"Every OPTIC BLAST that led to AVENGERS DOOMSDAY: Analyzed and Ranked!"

Yeah, natural phenomenon like falling water, right. Smoke. Again, just trying to push the idea of liquid. But it also helps the audience relate more to the special effect, even if all of this is just happening like subconsciously. You know, the old, you might not have noticed, but your brain did.
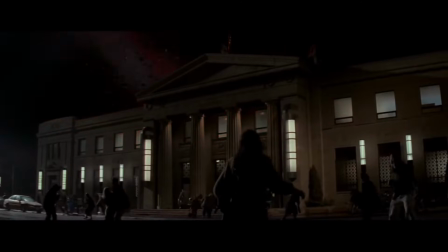515s
That's why I feel like these 25-year-old effects from this movie are still more believable than, say, other movies from that era.
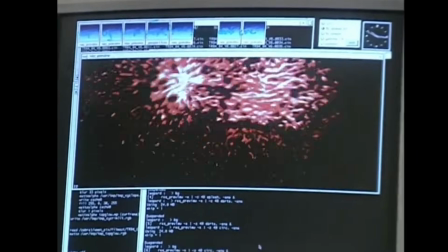524s
This approach also shows how Michael Fink did his research into how Cyclops' optic blasts work in the comics, but we'll get to more of that later. So yeah, a great effect, showing the raw power of Cyclops. A. Moving through towards the end of the movie, though, is where the sidelining of Cyclops as a character starts being noticed.
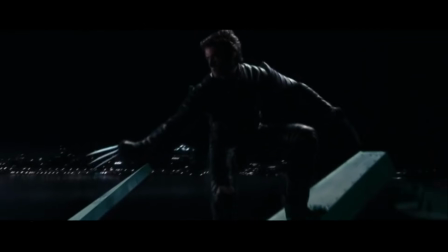545s
I think it was inevitable that Wolverine was always going to steal the show, but Cyclops has always been a great yin to Logan's yang.
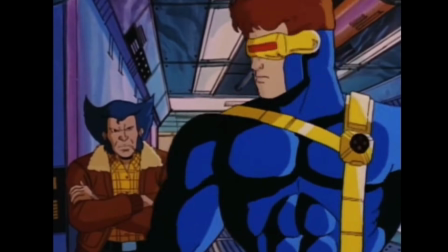553s Teacher's pet got cold feet. Anytime, pretty boy.
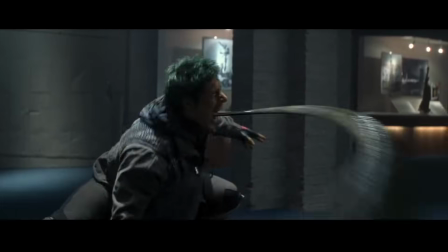559s
But here, Cyke is just plain left out of most of the action and fights at the end.
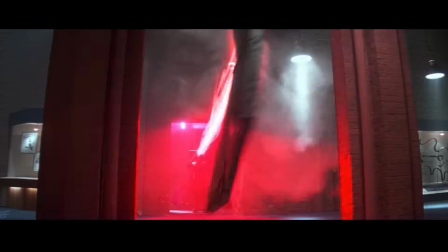563s
I do love this other precision shot where he blasts the slime off Jean's face.
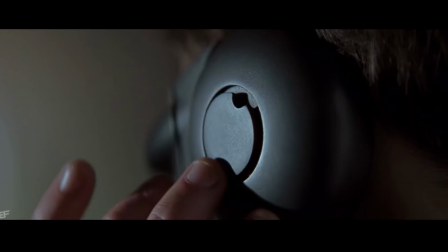568s Don't move.
Great insert of the dial, and I love how the camera tracks down the path of the blast. That was a smart choice. Like, if it's too hard or expensive to have Cyclops move around while using his power, then move the camera to make it more interesting.
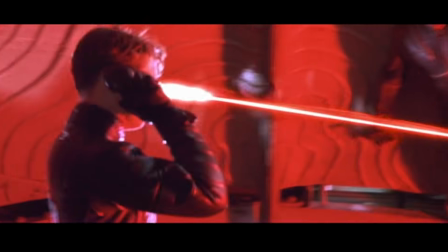585s
B+. Other than that, he gets a couple of shots off in the Statue of Liberty's head,
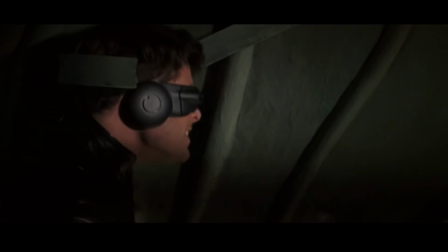591s
somehow still getting trapped even though they established earlier how fast of a shot he is.
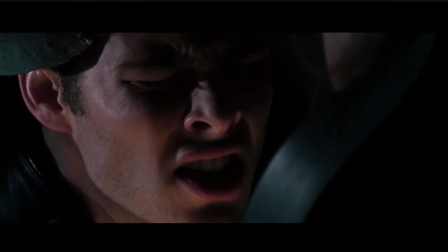595s
Then we get the shot that Jean Grey redirects towards Sabretooth.
Drop something.
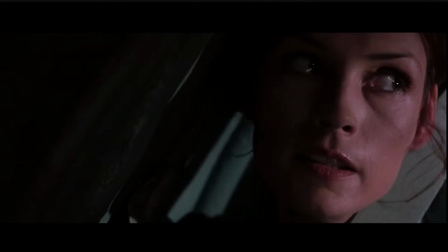600s
This reinforces the fire hose aspect of the optic blast and the way it can be manipulated through the visor.
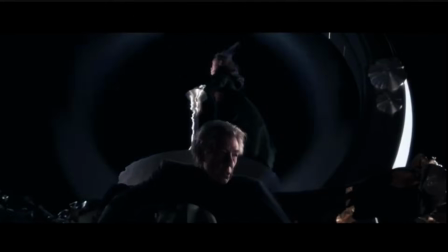609s
Plus, it's a nice combination between two characters' powers, something else the early movies don't explore enough.
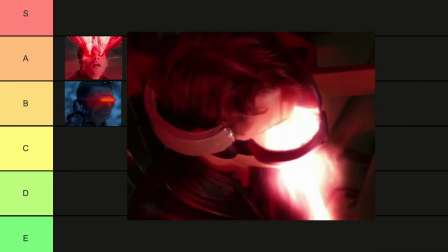616s
This is easily the second best blast in the movie,
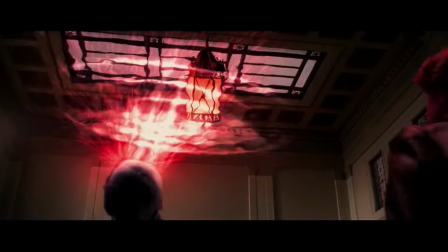619s
but it is a shame that the two marquee examples of Cyclops' ability aren't when he is fully in control.
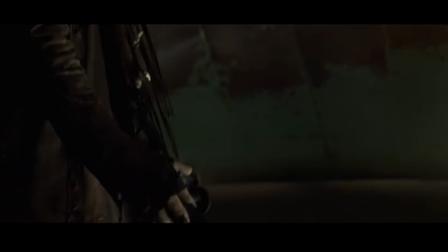625s You better close your eyes.
It makes his weakness as a character more noticeable.
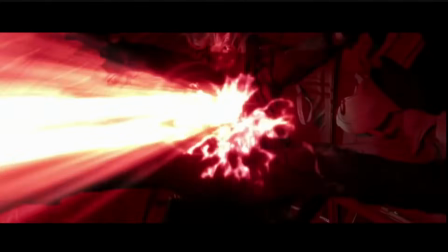630s
I also have a nitpick in the way Sabretooth floats through the air again a little too long after being hit.
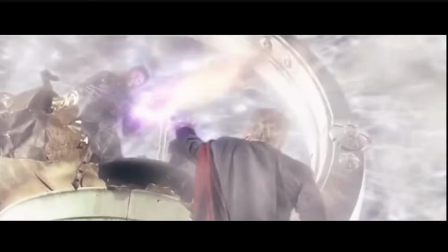635s I'm taking it.
And finally, we get his weak little shoulder tap to end the movie.
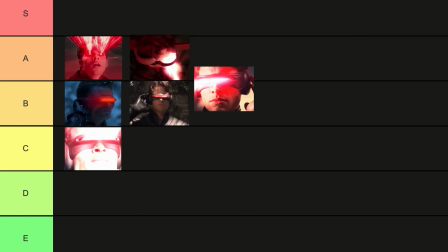642s
Yawn. C. Special effects don't happen in a vacuum.
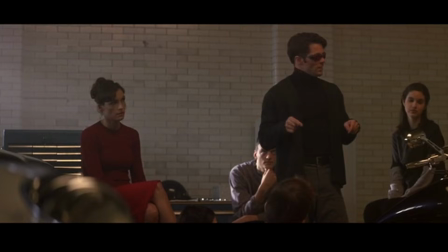647s
They need good characters and writing to back them up, and this movie sort of failed Cyclops.
You're a dick.
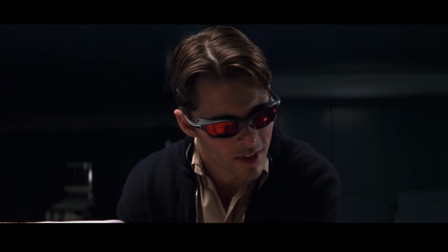651s
Barely a leader, Okay. almost no backstory or development, I'll take care of them. and out of control for his best sequences. It's funny, while writing this, I realized that the uncontrollable nature of his powers would actually help him relate to Rogue's situation a lot more in the movie than, say, Wolverine. But those two characters never speak to each other throughout the entire series. And unfortunately, this character oversight only gets worse.
This facility is a school.
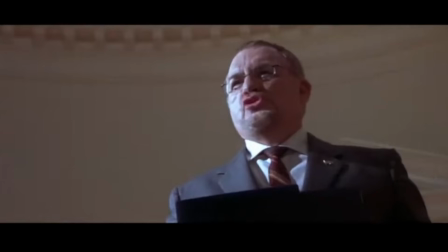684s Sure it is.
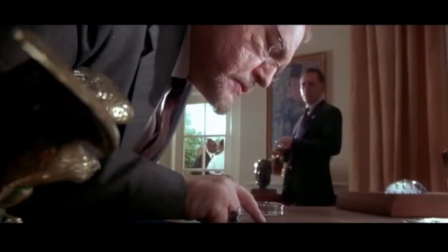685s
The Cyclops sidelining becomes a huge issue for me in the second movie, which is a huge shame because not only is it still my favorite of all the films,
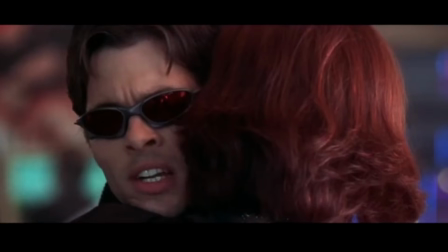693s
but they did something extra special with Cyclops' optic blasts.
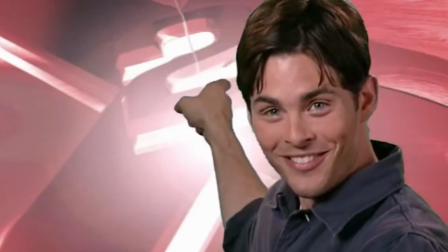698s
Something that put these effects over the line into the A and A+ territory.
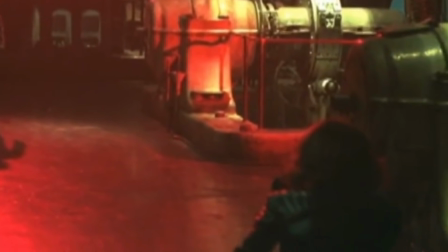704s
It's actually superb sound design. Sound design can be equally, if not more important to grounding CGI effects in reality as incorporating those practical effects we saw earlier,
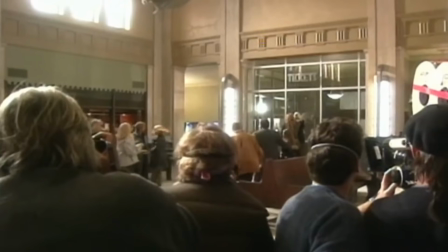717s
lighting and real destruction. Michael Fink returns as the VFX supervisor and continues the fire hose approach to the optic blast visuals,
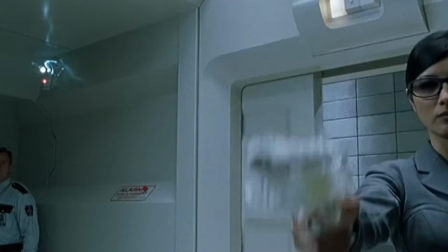727s
but the sound department added a much deeper sound to the effect this time around.
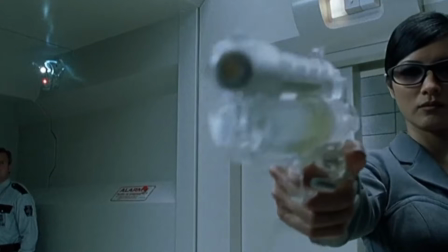735s
That lower frequency bass that has been added to the optic blast sounds extraordinary.
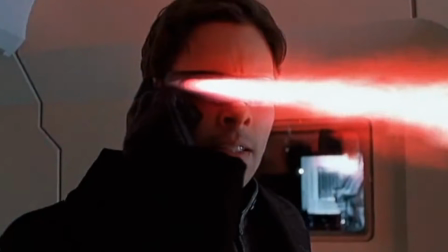746s
It makes his ability so much more real and dangerous, like there's a real power behind it.
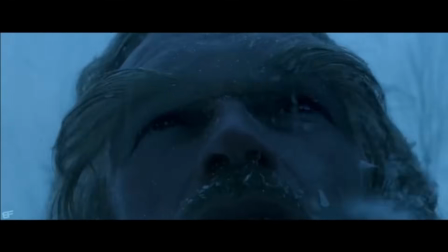752s
I think moving the sound away from the more sci-fi laser-like sounds
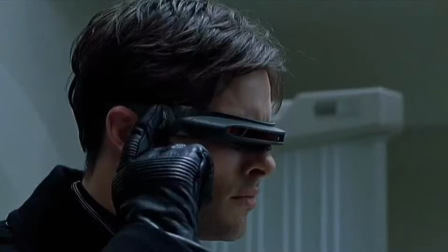758s
worked to bring the optic blast better into reality as well. Also, this opening scene with Cyclops is great.
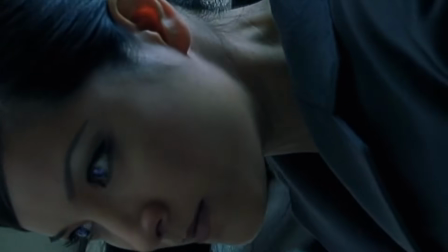764s
He gets to show off a little hand-to-hand skills, and he can move around.
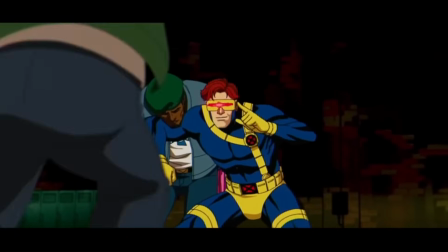768s
A far cry from what they did in the latest cartoon revival, but at least it's something going on to make it look like Scott has a little bit more training here.
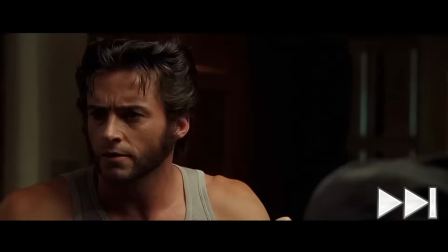777s
All right, A-. All right, so then we just have to go through, about an hour and a half of movie before we get back to Cyclops.
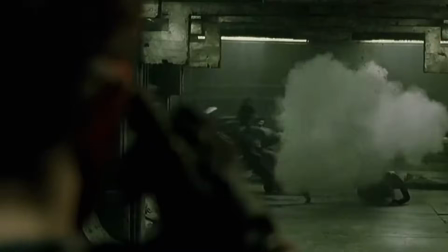784s
There we go. A couple more shots here with that excellent deep sound.
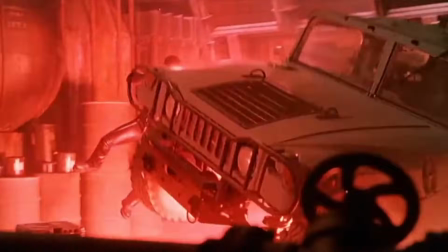791s
God, I love hearing that. I like how his beam bends a little here as he's thrown back. But now we get the cream of the crop, the A+ optic blast. Let's go.
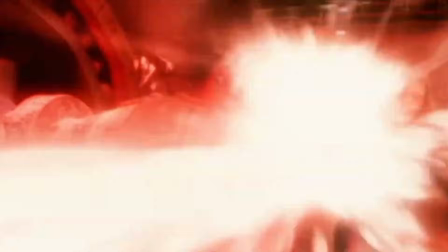805s
Even though there's not a lot of movement going on here, the straight-on steady shots of his blast going full force on screen is just so cool to see.
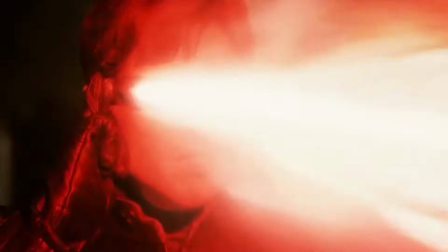814s
And again, it's the sound that really makes it for me. Just listen to that.
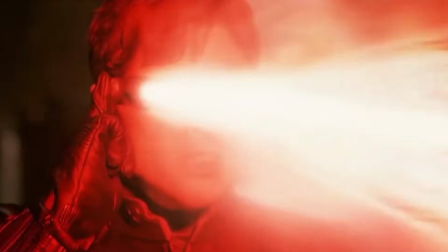820s
It's almost like they mixed in an animal growl. Like they did with the T-Rex in Jurassic Park.
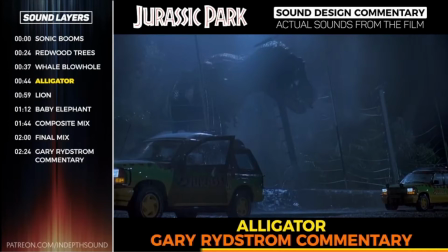827s Alligator, low frequency, really low. So hear how it'll be the low frequency element of the final roar.
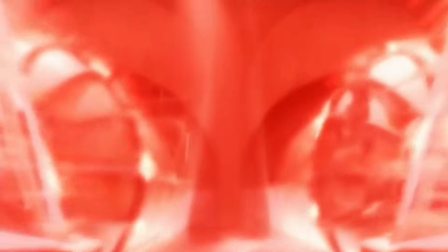837s
It sounds like its own powerful animal, and you can actually believe it's there and a real danger to Jean Grey.
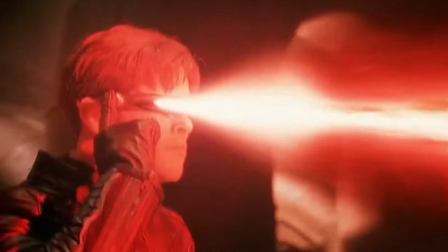845s
My other favorite part of this concentrated shot is the way his blast sort of spills out of his visor before focusing back in,
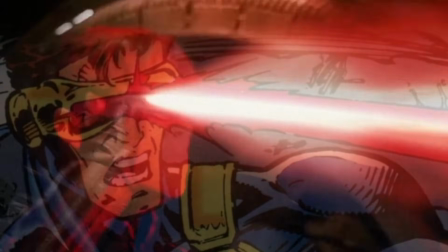852s
the same way a lot of the comics showed his optic blast coming out.
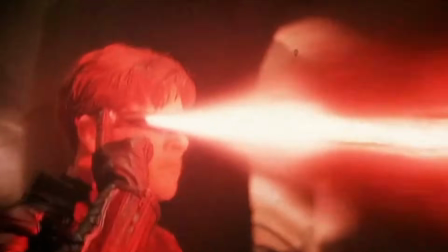855s
This is the longest we get Cyclops on screen just using his power, but the way it looks and sounds easily makes this my favorite shot of all the movies. Only negative is that, yet again, Scott really isn't in control here.
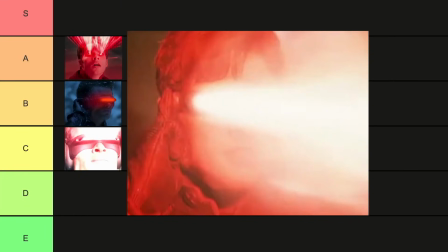868s
He's being mind controlled to attack Jean, come on. Still an A+ shot, even though these movies seem to be increasingly bored of Cyclops. Also, a quick shout out to costume designer Louise Minnenbach for removing the bulky earpieces of the visor. It really looks cool and slick and something you could actually wear outside without looking like an idiot. I'm actually surprised at myself for not having bought a replica of those yet.
Who will you stand with?
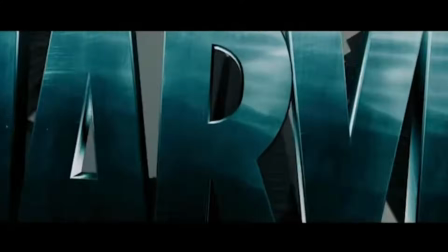896s
But of course, X2 has nothing on X3 in the way Cyclops is mistreated.
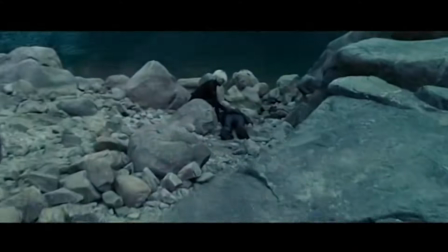902s
Behind the scenes, this movie was a mess, and I won't get into all the details here, but basically,
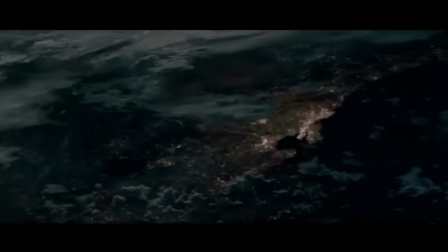907s
Singer had a once-in-a-lifetime chance to direct a new Superman movie whose production conflicted with X3,
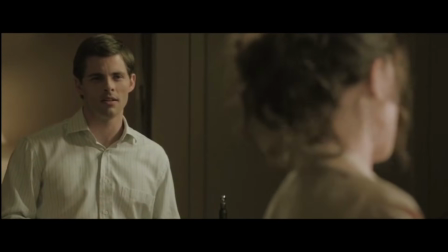915s
and he took a whole mess of the production team with him, including James Marsden.
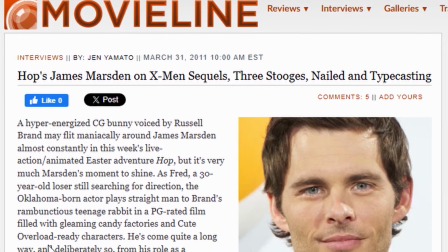919s I spent the night with Superman.
Now, Marsden had always felt like there wasn't enough space in these movies for Cyclops to shine,
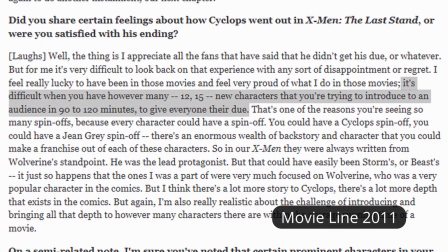926s
and with his new conflict in shooting Superman, his role was cut way down.
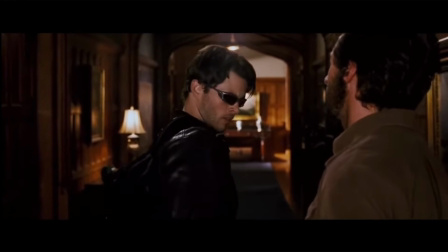932s
2 scenes and 1 optic blast. And I don't like it. This is where the movie starts getting very inconsistent with the effects, in a way that I think is worse. Brett Ratner and the visual effects team in this movie, missing Michael Fink, created a lot more cartoony effects.
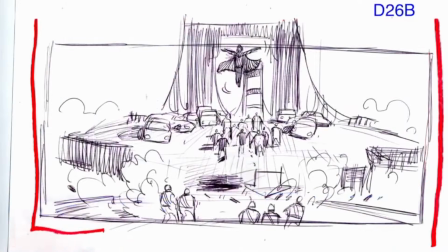954s
Don't get me wrong, there's some impressive sequences, but this movie dialed the needle more towards fantasy than the reality of the first 2.
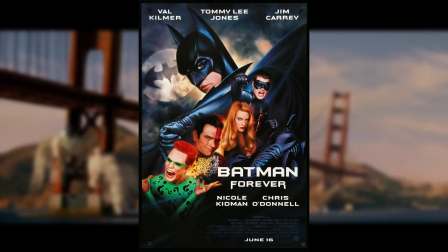961s
It's the Batman Forever of the X-Men movies, if that makes sense. You can see this happening in the one and only optic blast in this movie.
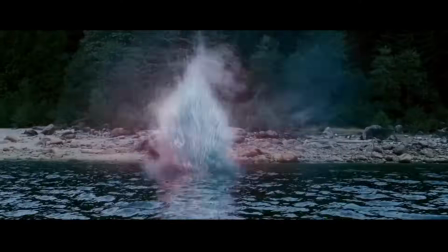969s
First, the sound is a lot more laser-like, high-pitched and something like a phaser as opposed to a hose.
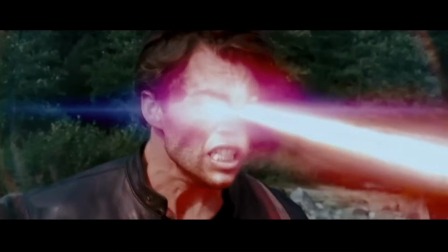979s
You also notice the cone of his beams for his eyes are much narrower.
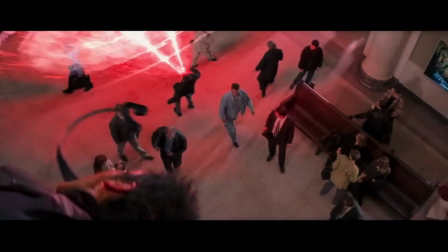983s
We're missing all that great sparkling detail and large spread that made the train shot look so good in X1. So, your eye is convex, right?